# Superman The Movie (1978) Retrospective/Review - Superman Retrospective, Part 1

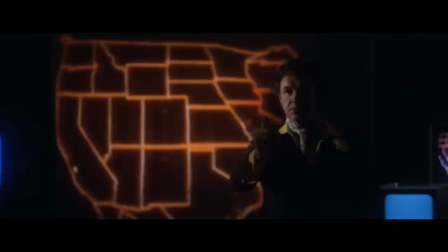[28:57]
While the Bond villain influence might seem like an odd direction to go in, he's basically the coolest Bond villain 007 never had. The portrayals of many other Superman elements were also quite different than the comic books at the time, but they were so successful it's hard to imagine them in any other way.
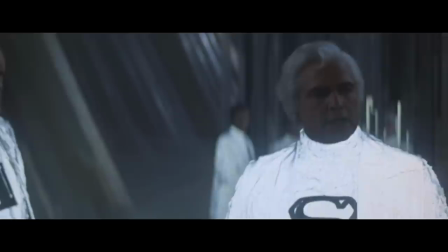[29:13]
It's easy to forget Krypton and the Fortress of Solitude taking on a crystal motif
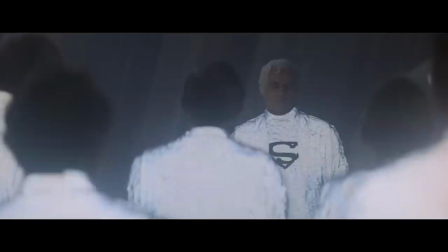[29:17]
and the Superman S being a family crest were all invented for this film,
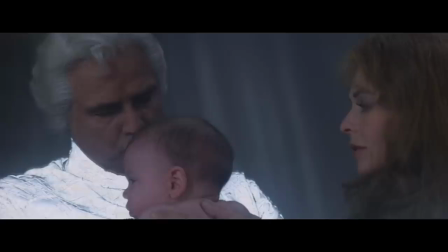[29:22]
but they're such great ideas and are executed so well they've basically become the default when many people think of Superman lore. This is really the definitive origin story for the character.
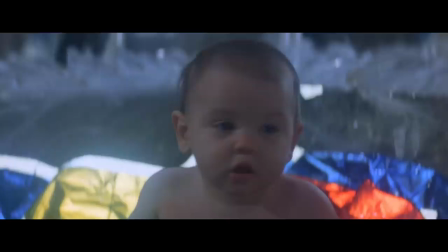[29:33]
Despite Brando's laziness on set, the way he delivers his final words to Kal-El before sending him to Earth are really touching.
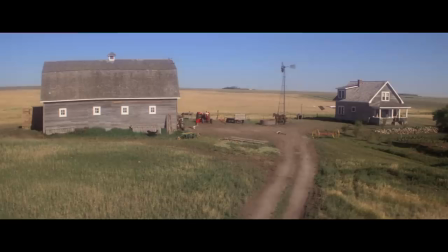[29:41]
The speech is wonderfully written and the emotion of the scene is brilliantly carried by John Williams' music.
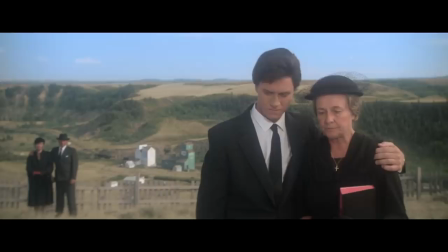[29:46]
Jonathan Kent dying of a heart attack, with Clark being unable to save him despite all of his powers, makes Superman as a character feel truly relatable and human.
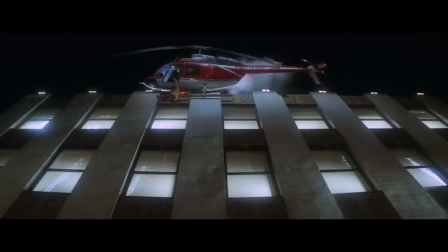[29:56]
And his first appearance, saving Lois from the helicopter accident, is so awe-inspiring and exciting.
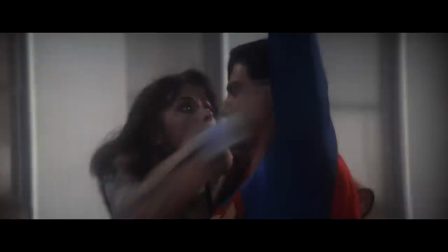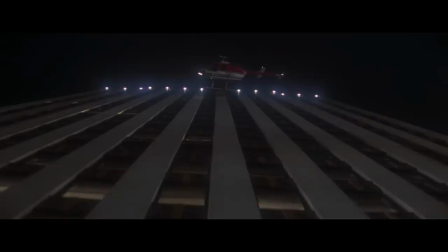[30:09]
I have a personal fondness for the disaster movies of this era and so modelling Superman's action sequences after those kinds of films is something I've always felt was a very smart decision.
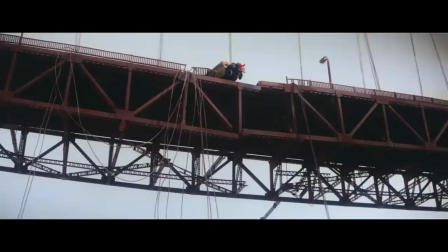[30:19]
We see ordinary people caught in the fray pushed to the very edge of death so when Superman finally swoops in to the rescue, it feels like a huge relief.
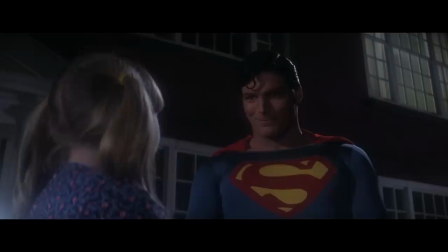[30:28]
These days online, I often see a lot of criticism thrown Superman's way, with people saying that he's too powerful and too good to properly work in a film.
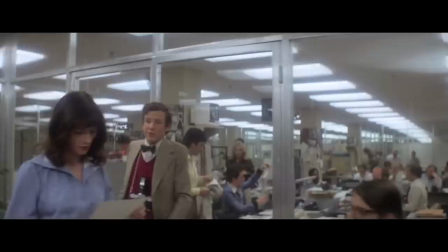[30:37]
In response, I always use this movie as a rebuttal to those criticisms, because despite this being the first Superman movie,
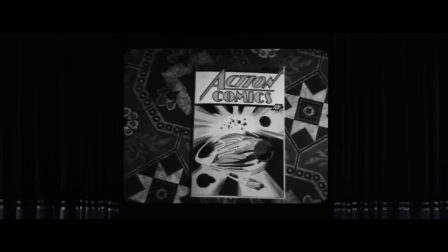[30:44]
at the time the character was already 40 years old, and many of these criticisms are actually addressed in the film itself.
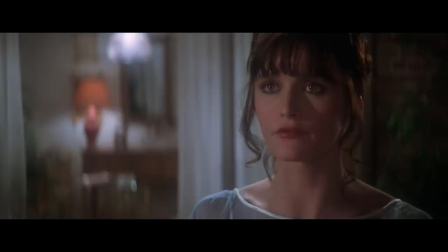[30:51]
The opening of the film, showing as a child reading a comic book,
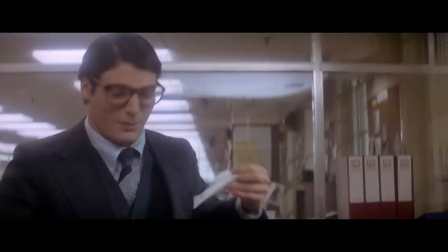[30:54]
introduces us to a more innocent worldview, and when Superman says, I'm here to fight for truth and justice in the American way,
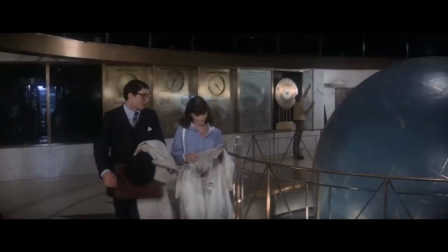[31:02]
Lois bursts out laughing, which is why Christopher Reeve's performance as the character is so crucial to the film's success.
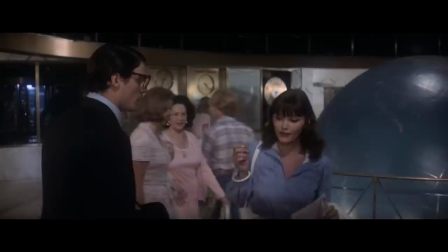[31:09]
Not only was he the first actor to truly distinguish Clark Kent and Superman as two completely different personalities, but it also showcases his range as an actor.
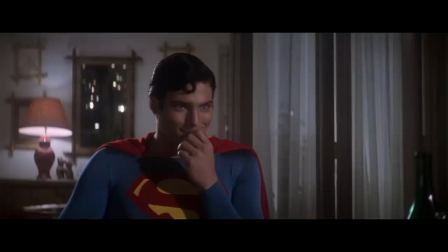[31:18]
The scene where he briefly switches from Clark to Superman, adjusting his posture and deepening his voice, is exceptionally well performed.
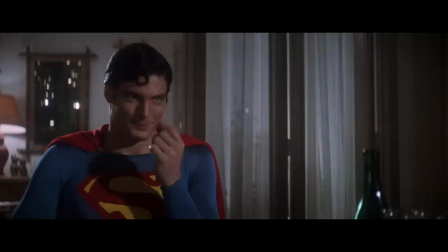[31:26]
It's the sincerity of the character which makes him work. The very idea of a person like Superman existing is too good to be true, and yet,
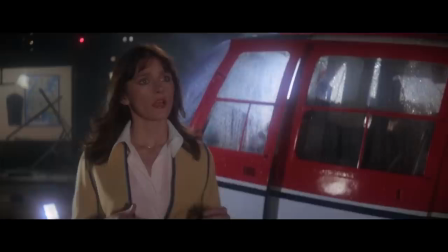[31:35]
here he is, walking, talking, and flying exactly how such a person would.
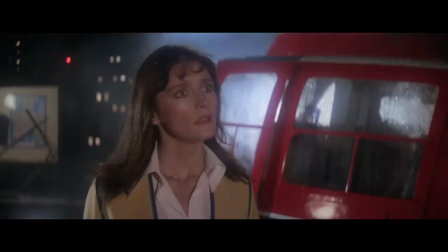[31:40]
The script and direction do a lot of the heavy lifting, but none of it would have worked without Christopher Reeve in the role.
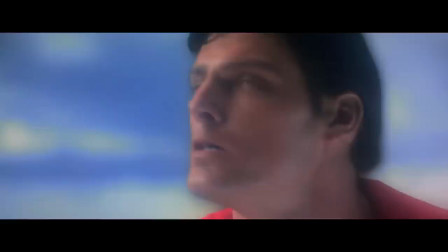[31:46]
This is part of the reason why Superman turning back time at the end has never really bothered me, because the emotion of the scene is so strong.
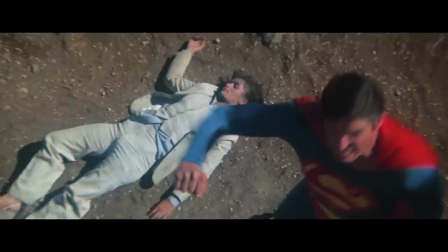[31:53]
Superman pulling Lois from the wreck of her car and realising he's too late is heartbreaking.
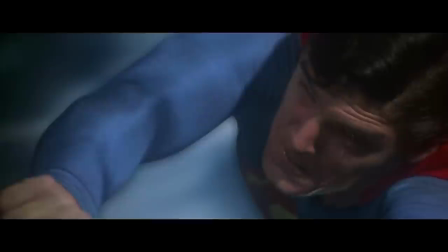[31:59]
To be so grief-stricken that he's unable to let her die, to be so compassionate that he simply can't let even a single person be lost and
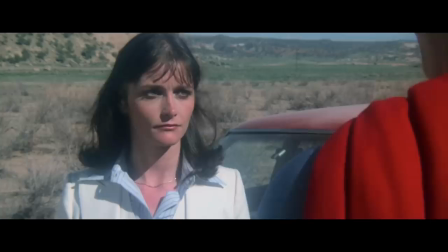[32:07]
actually have the power to put things right is something I've actually always found to be quite beautiful.
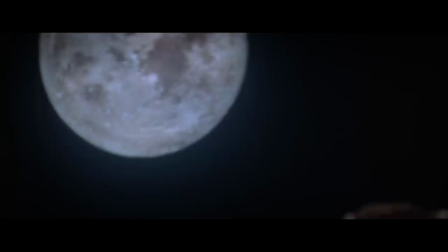[32:13]
And that to me is what a great Superman movie should do. It should uplift the viewer by the end.
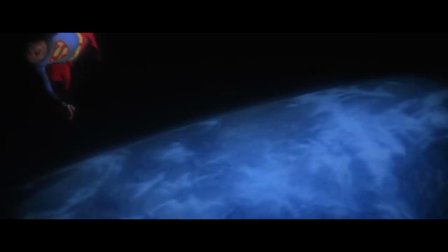[32:18]
Superman the movie more than succeeds in this regard. It embodies a sense of childlike wonder which can penetrate even the most hard and cynic.
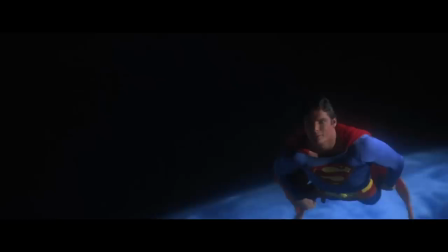[32:26]
It's miraculous not just for allowing us to believe a man can fly, but more importantly, it allows us to believe in hope.
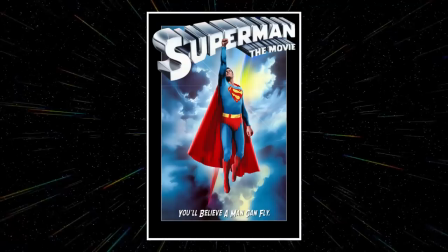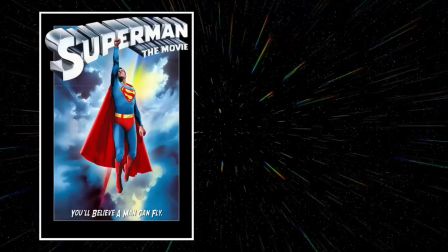[32:41]
Upon release, Superman the movie was a box office smash. On a budget of $55 million,
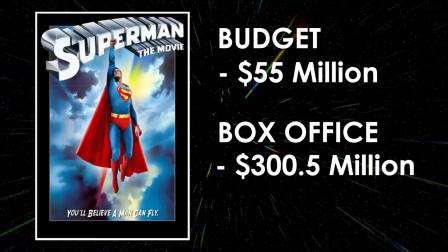[32:47]
it went on to gross over $300 million worldwide, and spent 13 weeks at number one at the US box office.
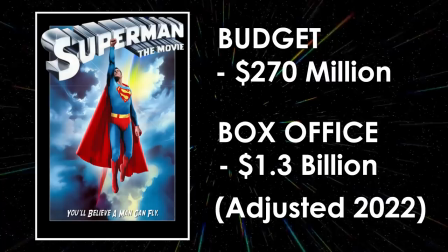[32:54]
It was the sixth highest grossing film of all time, and Warner Bros. most financially successful movie at the time.